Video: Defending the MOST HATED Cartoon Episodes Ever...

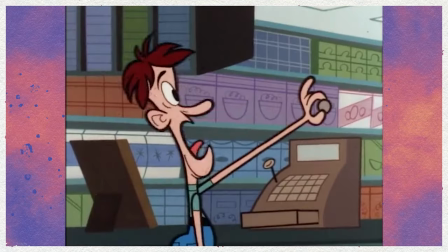The girls eventually decide to let Femme Fatale go, as we see a montage of her wreaking havoc on the town with no interference,
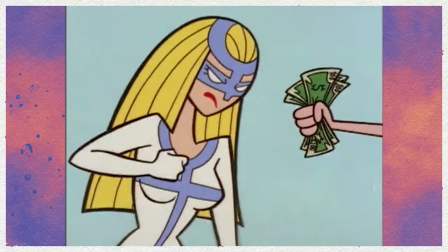ending in her laughing to herself in her apartment filled with Susan B. Anthony coins,
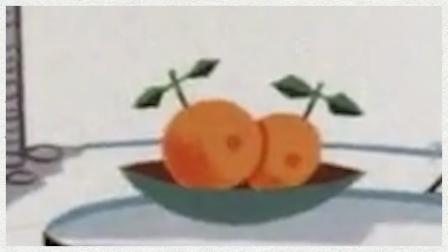a female symbol lamp, and pomegranates, which represent femininity and fertility.
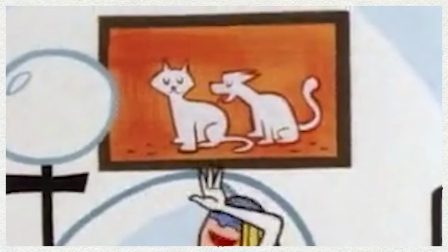There's also a cat licking another cat, and I don't know what that means, but maybe it's like Cow and Chicken,
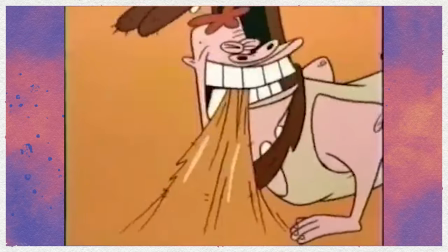where the Buffalo Gals, a group of biker women, break into their homes and start chewing on their carpets.
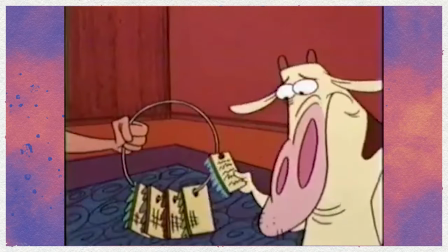And if you don't follow, one of the main bikers was named Munch Kelly. This was like 25 years before Ice Spice.
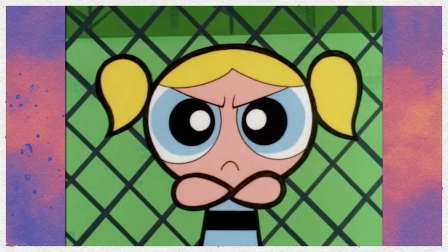Anyways, the Powerpuff Girls begin acting pretty hostile towards all the guys they know, like a boy throwing a dodgeball at a girl,
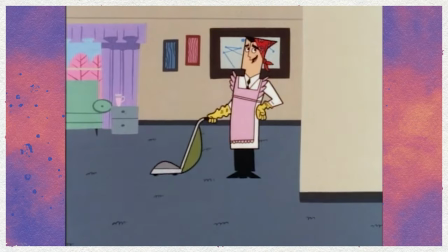or the professor asking the girls for help with the chores, to even the mayor asking them to save the day.
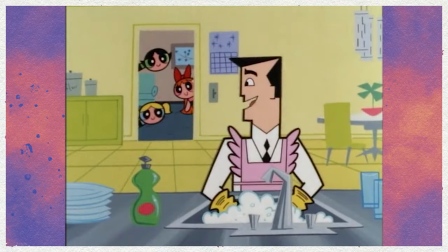The episode is structured pretty well because it shows these things happening at the beginning of the episode without any problems,
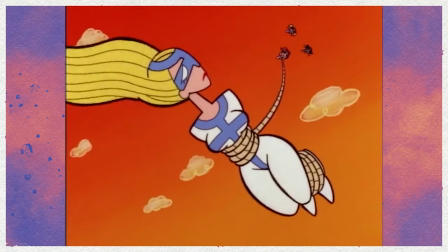but it's only once the girls begin thinking about these things with the lens of this new, extreme perspective that they view them as a problem.
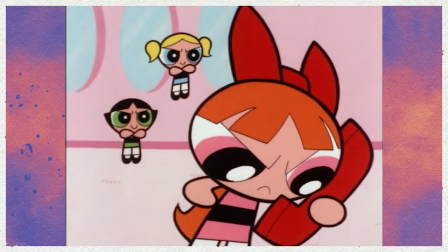And while the structure is good, the specific examples of what they react to is probably the biggest flaw of this episode,
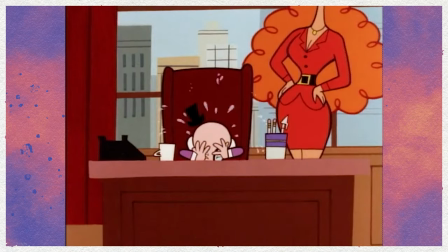because there's a lot of valid issues women go through, especially in the early 2000s, but none of these are really used here. One example that seems like a really easy layup from the early 2000s is the impossible body standards given to women.
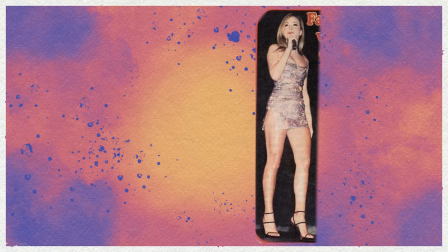Like, look at this picture of Mariah Carey. Looks pretty good, doesn't it? Well, she was called fat for this.
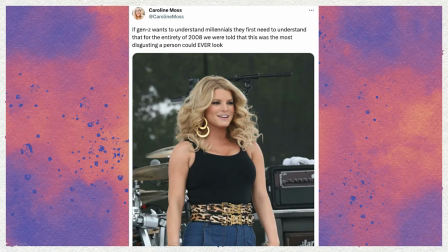And Jumbo Jessica is one of the more infamous images of fat shaming I can think of. Even Britney Spears was called fat a lot. There's so much that can be said about the sexualization of women or the body standards and the possible eating disorders that come with these,
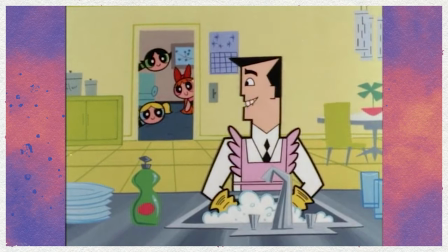but I guess they were trying to approach more of a woman belong in the kitchen perspective by having the girls object to chores and stuff.
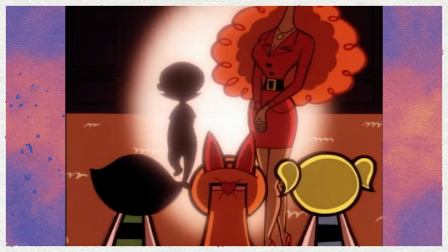Miss Bellum calls the girls to her office, where she, along with her teacher Miss Keen, have a talk with the girls.
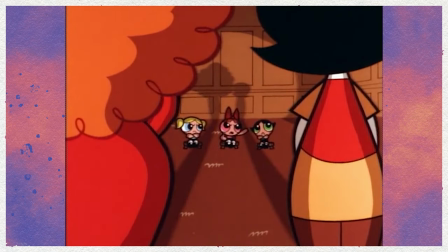The visuals and tone of this scene are really cool to me, having this dramatic,
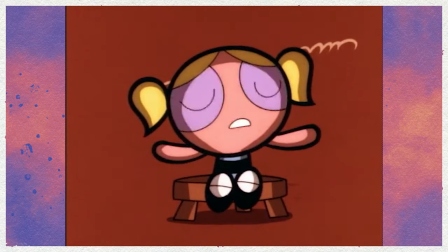harsh lighting and the long shadows of the room without any music or sound effects really makes this a nice heart-to-heart.
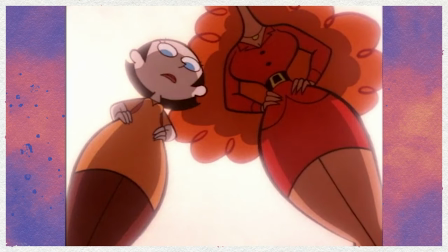It feels uplifting how the women are supportive of the girls,
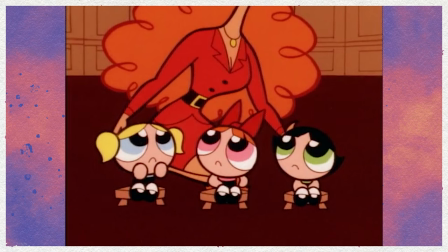acknowledging there's injustice in the world and how maybe it's not as fair that they have to save the day, but they're the ones with the superpowers.
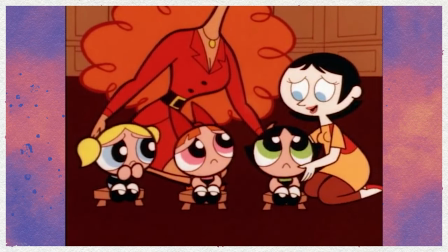And they help with equality by protecting everyone equally.
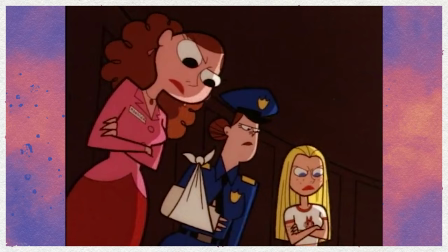This is compounded by other women of Townsville who come forward and reveal that Femme Fatale stole from and injured them, helping solidify Femme Fatale as some kind of grifter.
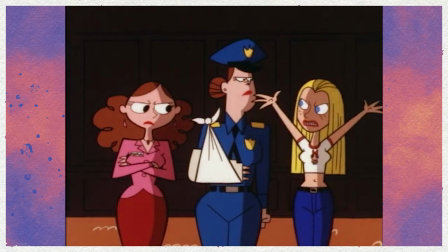I kind of feel the resolution would work well even without showing Femme Fatale also stealing from women,
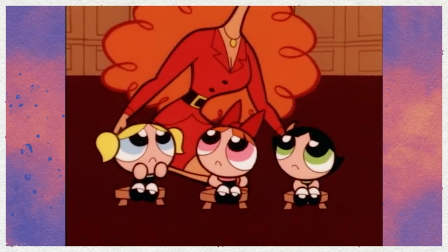but I think they wanted to nail the point home what Femme Fatale is doing doesn't actually benefit women. If the episode ended here with the gals apprehending Femme Fatale, I think it would be an okay episode, but I really love how they approach Femme after this.
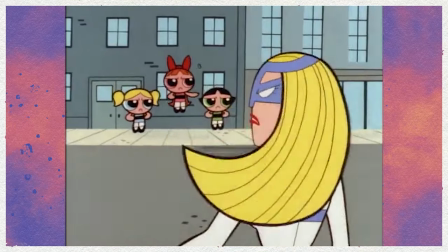We see the gals waiting outside a convention Femme Fatale's robbing, flipping Susan B. Anthony coins, and they share the stories they've learned about Susan.
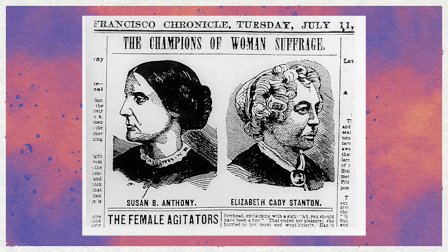Watching this as a kid was my first time hearing about Susan B. Anthony,
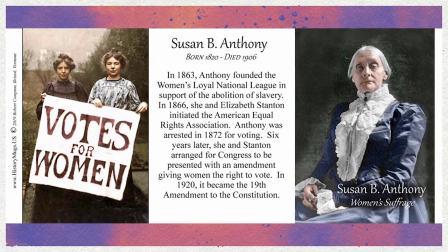so when I heard a woman decided to go to jail for equal rights instead of being coddled, I thought it was pretty badass and it really stuck with me.
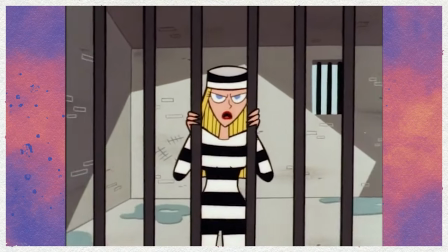I've heard others say the analogy doesn't really work because a man couldn't go to jail for voting, so it's not exactly equality for a woman to go to jail for this,
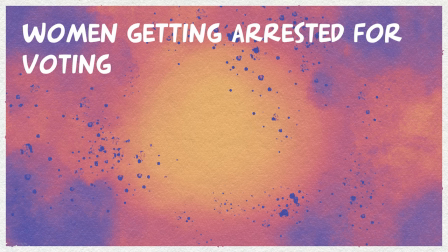and there's a weird parallel and juxtaposition of women getting arrested for voting and robbing banks,
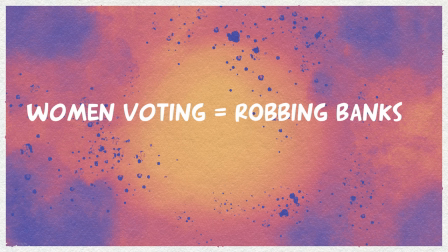which if you're clever enough to use the transitive property here, would mean that women voting is as bad as robbing banks, which I think is kind of jumping the gun, but you know.
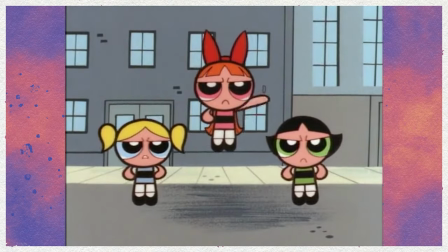I think it's an interesting introduction to feminism for a younger audience,
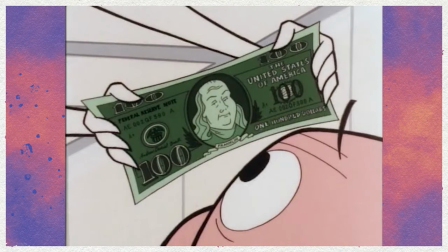even if it's kind of clunky in showing examples of female oppression and Femme Fatale is looked down on as a straw man satirizing actual feminist movements.
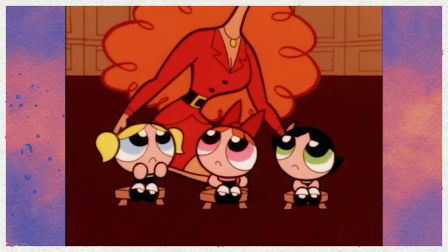But my enjoyment for this episode comes from the uplifting the Powerpuff Girls and Miss Bellum do,
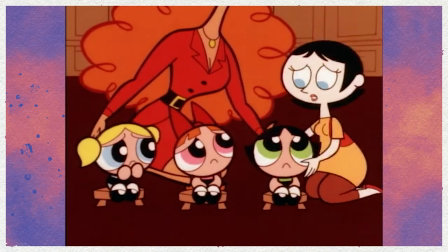not the potential downputting of feminism or radical feminism from Femme Fatale.
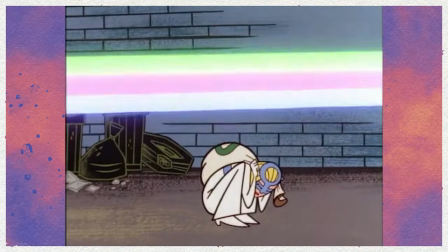When you view the episode as more of a well-meaning mess than a straw man gotcha moment,
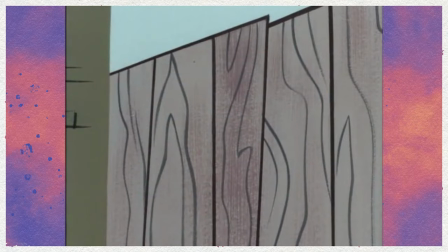I think it serves as a cool little episode that's maybe overhated, but at the same time, I can't blame people for hating it,
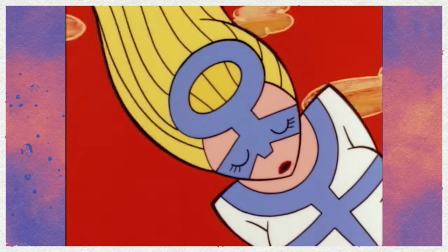because its execution lends itself to these misinterpretations by those with bad faith. And why should anyone go out of their way to defend something most people see as a mess? With that being said, let's talk about Everyone Hates Bendy!